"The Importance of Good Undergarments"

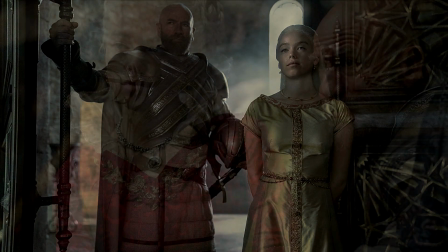0:00 In many of my House of the Dragon videos, I've spoken about the silhouette of the costumes and the lack of correct foundation garments and their importance.
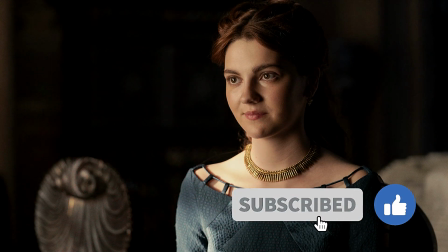0:08 Before the next episode airs, I thought I'd take this opportunity to address it in a standalone video.
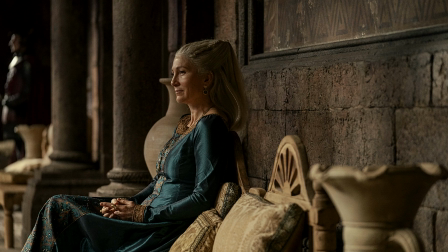0:14 For starters, this is by no means an issue with just House of the Dragon.
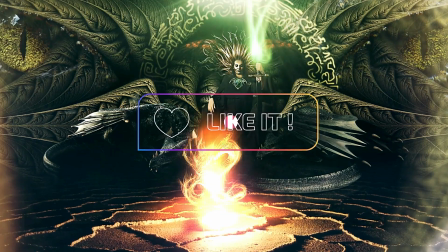0:19 It's a common problem in other fantasy and historical dramas, but for this video, I'm speaking about HBO's House of the Dragon.
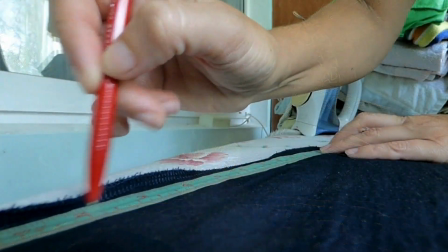0:27 I also want to mention, as I often do, that I'm not an historian.
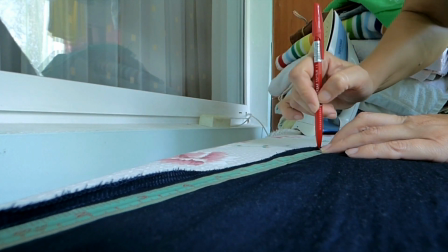0:31 My background is in costume and costume design, so it's through this lens that I'm doing this video.
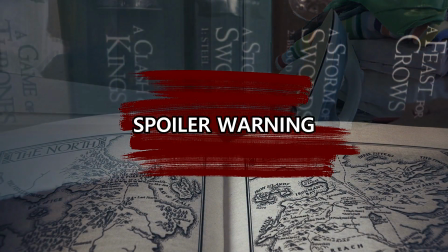0:37 And there will be some spoilers for House of the Dragon. Now let's break this down a bit.
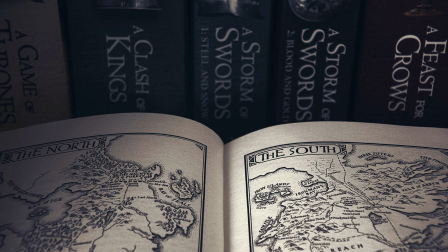0:43 The world of House of the Dragon is in the same universe as Game of Thrones, but it's set 200 years in the past.
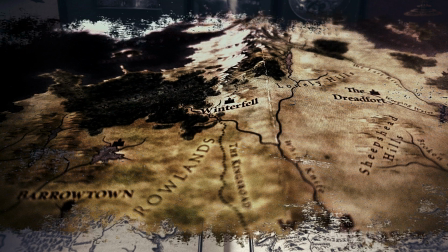0:49 With that, we already have a lot of information,
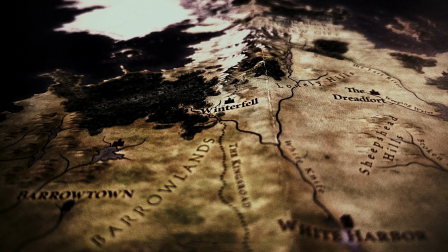0:52 and we know what the people in Westeros were before the bloody Targaryen civil war that came to be known as the Dance of the Dragons. In the court of the Red Keep in Game of Thrones, Queen Cersei Lannister set the styles worn by the other noble women.
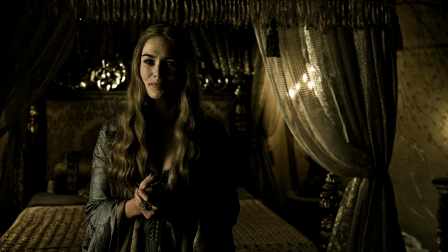1:08 This was a thread that carried through all 8 seasons. Beginning in Season 1, Cersei wears kimono-style gowns, one of 2 styles that she wears,
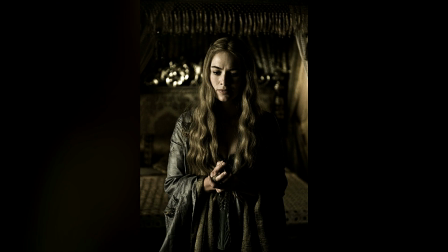1:16 that are copied by the other noble women, most notably Sansa Stark.
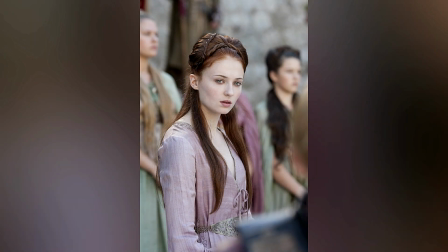1:21 In Season 1, Sansa admires the fashions of the court and desperately wants to replicate them, even if it means eschewing the clothing styles of her own house. Under their paper silk gowns, Cersei and Sansa wear stays,
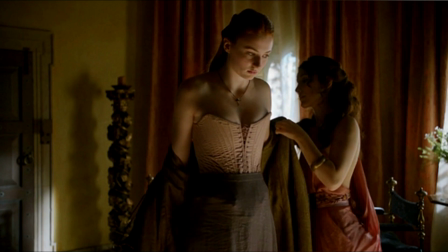1:36 or a pair of bodies, a fully boned lace bodice worn on the top portion of the body.
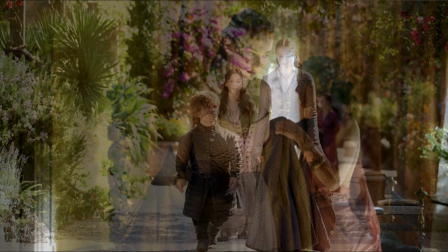1:42 They also wear 1 or 2 petticoats that give volume to the skirts of their gowns.
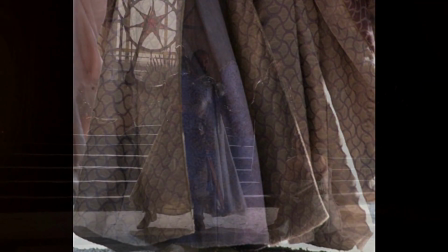1:47 There are some scenes such as Sansa being thrown down in the throne room by Sir Meryn Trant and the attempted rape of Sansa in Flea Bottom,
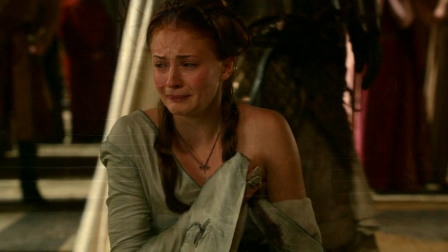1:55 where we get a glimpse at her stays, petticoats, and hosiery.
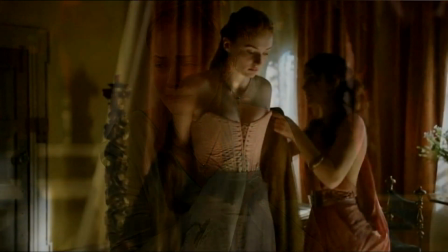1:59 There's also another scene where Sansa is being dressed by Shae with a great shot of her stays,
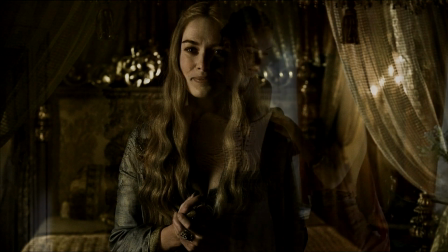2:04 and another of Cersei's stays when Jaime visits her room in Season 1.
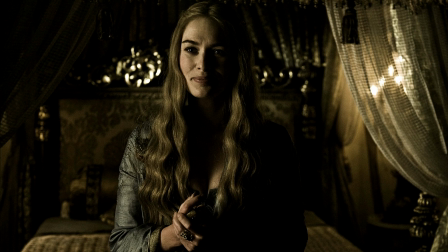2:09 I will add here that no one is wearing a shift or chemise under their stays, which was a misstep by the Game of Thrones costume team.
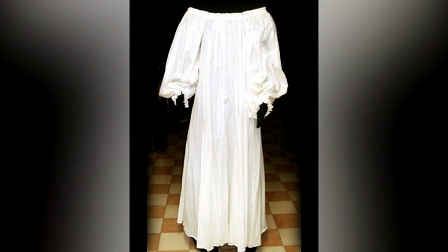2:16 The shift is always the first layer under all foundation garments because it can be laundered, it keeps the stays clean, which aren't exposed to the dirt and oil of the skin, and it prevents any kind of chafing of the skin by the stays. I have called that out in many other videos because you don't want to have stays on bare skin.
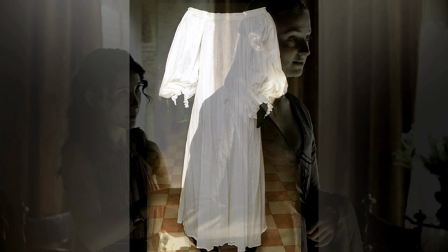2:37 So why is this important? It's bolder and imposing compared to the more drape-like quality of the servants.
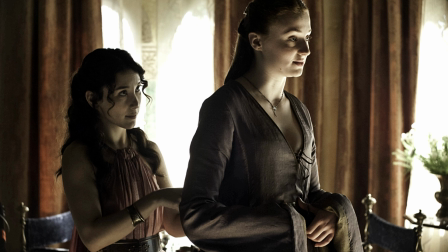2:45 It's also a power dynamic and creates a more extreme silhouette compared to that of the natural body. And with the correct foundation garments, the waist is nipped in, their busts lifted, and the skirts have a more bell-shaped silhouette that sachets as they make their entrances.
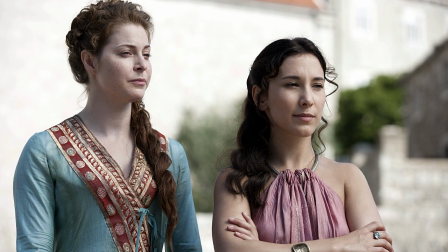3:02 Roz at one point is even seen in the style of gown, showing her rising ambitions as Littlefinger's right-hand woman.
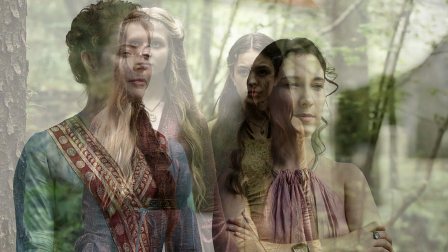3:09 In a flashback scene, a young Cersei is dressed in a similar silhouette.
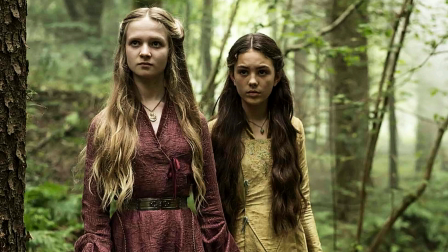3:14 Cersei even mocks Marjorie Tyrell of Highgarden for her skimpy dresses because it is so foreign to her, and by using her sexuality, it's also threatening to Cersei to see her dressed in so little clothing.
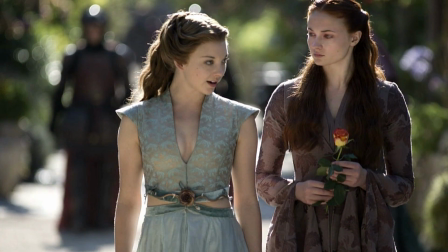3:27 But while Marjorie doesn't wear stays from what I can tell, there's too little clothing on top, she and her grandmother Olenna wear petticoats under their skirts.
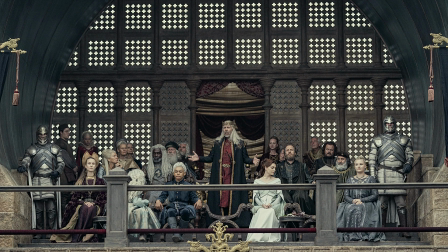3:38 To give some context to show that it's still in universe, showrunner Ryan Condal said in the New York Times interview, "There's 172 years of history that happened between these 2 series.
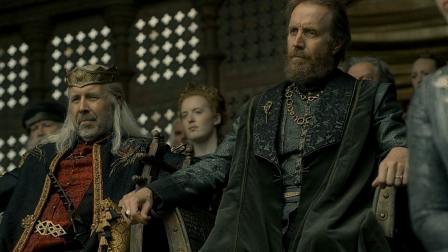3:50 Much had to be the same because it's still Game of Thrones, it's still the same universe. But things also have to be different to communicate this massive passage of time. So there were the opposing forces that we were always weighing."
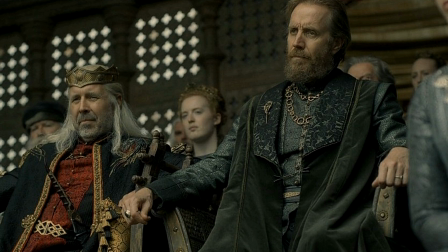4:04 In House of the Dragon, while the armors and many of the men's long-line doublets are pretty much in keeping with Game of Thrones costumes,
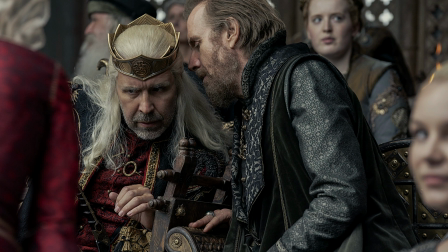4:11 despite it being a much earlier time, a lot of the costumes, including Otto Hightower and the noble women, take inspiration from the Tudor and Elizabethan era.
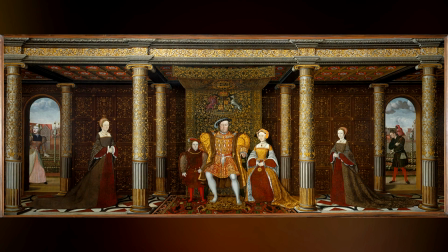4:21 This is when the silhouettes of the court were exaggerated for both men and women, as we see in paintings from the period.
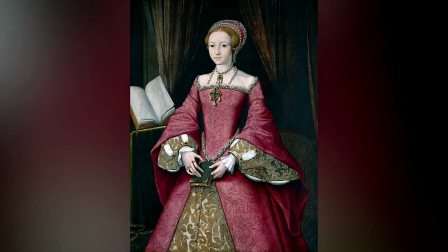4:29 Queen Elizabeth I and her father, King Henry VIII, were both fashionistas of their time and had some of the most ridiculous silhouettes.
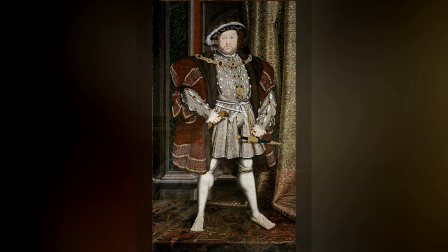4:37 It gets more extreme as we get into the 17th and 18th centuries with court mantuas, side hoops, or panniers worn under the gown.
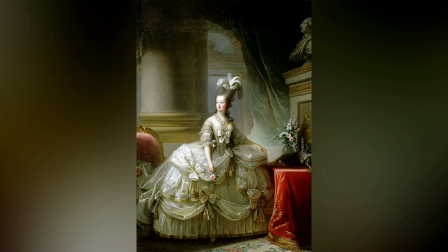4:45 Women could barely pass through the door because their gowns were so wide.
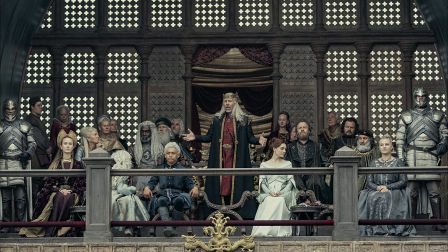4:50 So back to the House of the Dragon when the Targaryen Dynasty is at the height of their power and decadence.
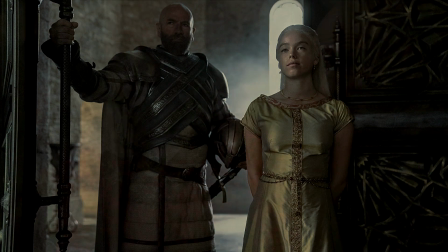4:56 Why do the foundation garments like stays and farthingales, a hoop petticoat, matter?
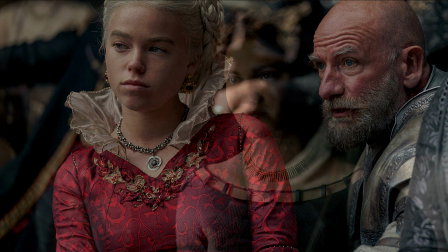5:03 The issue for me is that when the design team chose to go with a silhouette
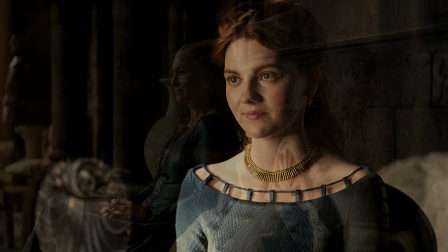5:07 inspired by the Tudor and Elizabethan eras without the correct foundation garments,
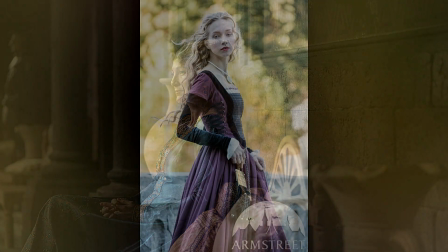5:12 it all starts to look very droopy and ill-fitting and moving into Ren Fair territory.
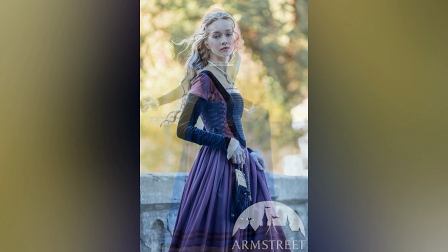5:19 It's kind of like framing a house.
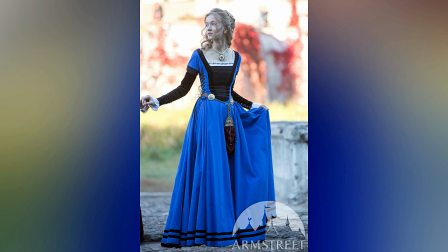5:21 If you don't have a solid foundation and understructure before adding all of the walls and the roof, the whole thing will start to sink and sag.
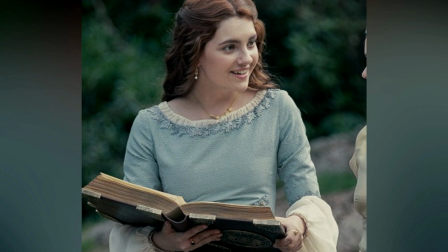5:29 So this is what I'm seeing here, and you might have noticed too. Lots of ill-fitting costumes with dents and bumps and creases.
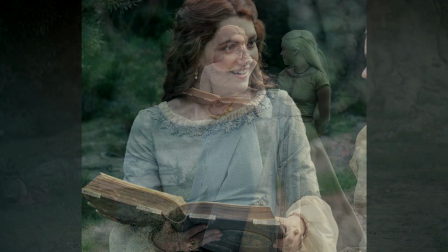5:37 As we see in the show, we're relying on the natural silhouettes of the actors.
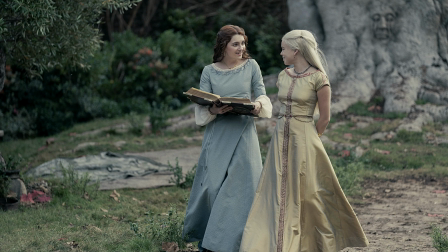5:42 This is not to body shame them, but when designing a costume, the actor's shape should not necessarily inform the costume. It should be the other way around. This has to be decided well before the costumes are even made because the cutter has to draft a pattern based upon it fitting over the underpinnings.
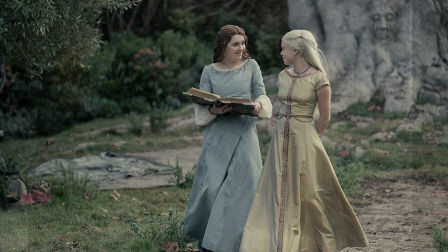6:01 So, for instance, it appears that the strapless bra worn by Millie Alcock,
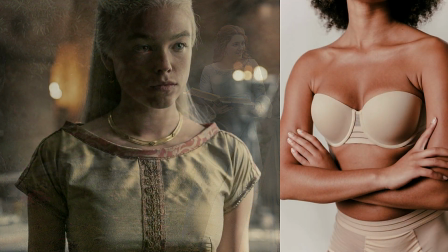6:05 who plays young Rhaenyra, under her yellow gold gown is an afterthought.
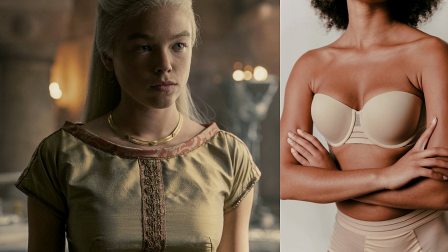6:10 In modern terms, it's not even the correct choice for an undergarment because a strapless bra provides all of the lift from the band without the aid of the straps, and it starts to slide down the body with gravity. So even if they did a fitting with the strapless bra, throughout the day or days of shooting,
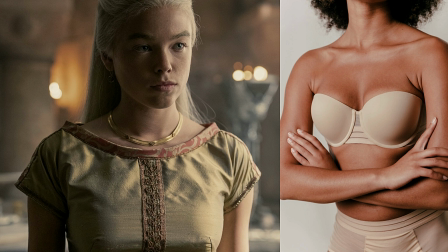6:27 the bra will settle and create that tightness of the dress around the bust and dents underneath because the bust should have been sitting higher.
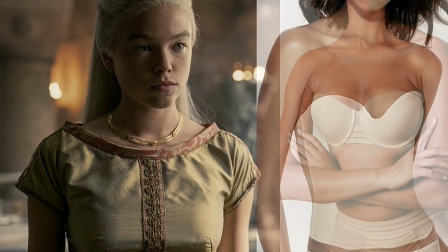6:34 At the very least, the wardrobe team should have gone with a long line bra like they use in the bridal industry,
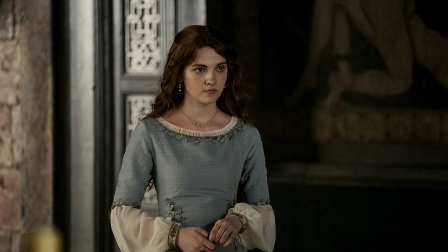6:40 which would have supported her better and for longer. And while Emily Carey, who plays young Allison, does wear a chemise under her pale blue silk gown, the gown looks too tight across the bust, creating that pancake look. This often happens with a compression or sports bra.
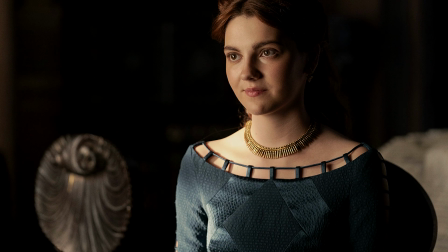6:57 Now, some of you have already mentioned in the comments that the ill fit on Rhaenyra might be
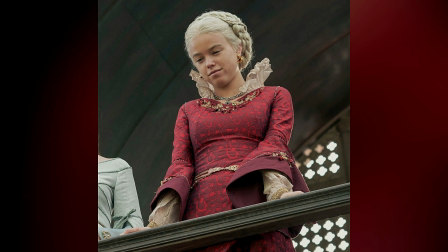7:02 intentional in the same way that Sansa wore loose-fitting dresses in the earlier part of Season 1, or even Marjorie Tyrell, who experimented with her burrito dress in Season 2.
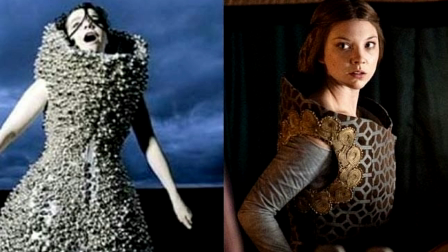7:13 I will say that I've looked ahead to the latter part of the season of House of the Dragon, and in some cases, the costume fit gets worse. But costumeco, you might opine, you forget that it's a fantasy drama and not a medieval or Renaissance reproduction.
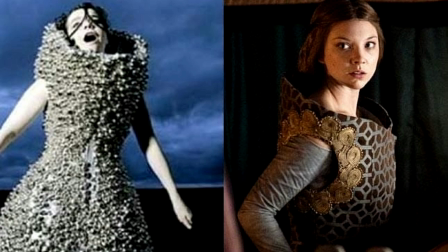7:30 Okay, but let me put this out for you to ponder. The world of Westeros is a patriarchy.
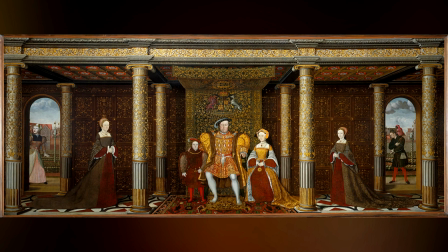7:36 The social norms and traditions of their society are likely abhorrent to us as a modern Western culture.
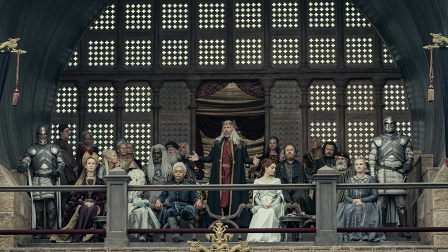7:43 You cannot have all of the misogyny that goes along with a patriarchal society without also having underpinnings that serve as a metaphor for the control of women. Also, the Targaryen nobles are the Westerosi version of rock stars, so a certain amount of pageantry is expected.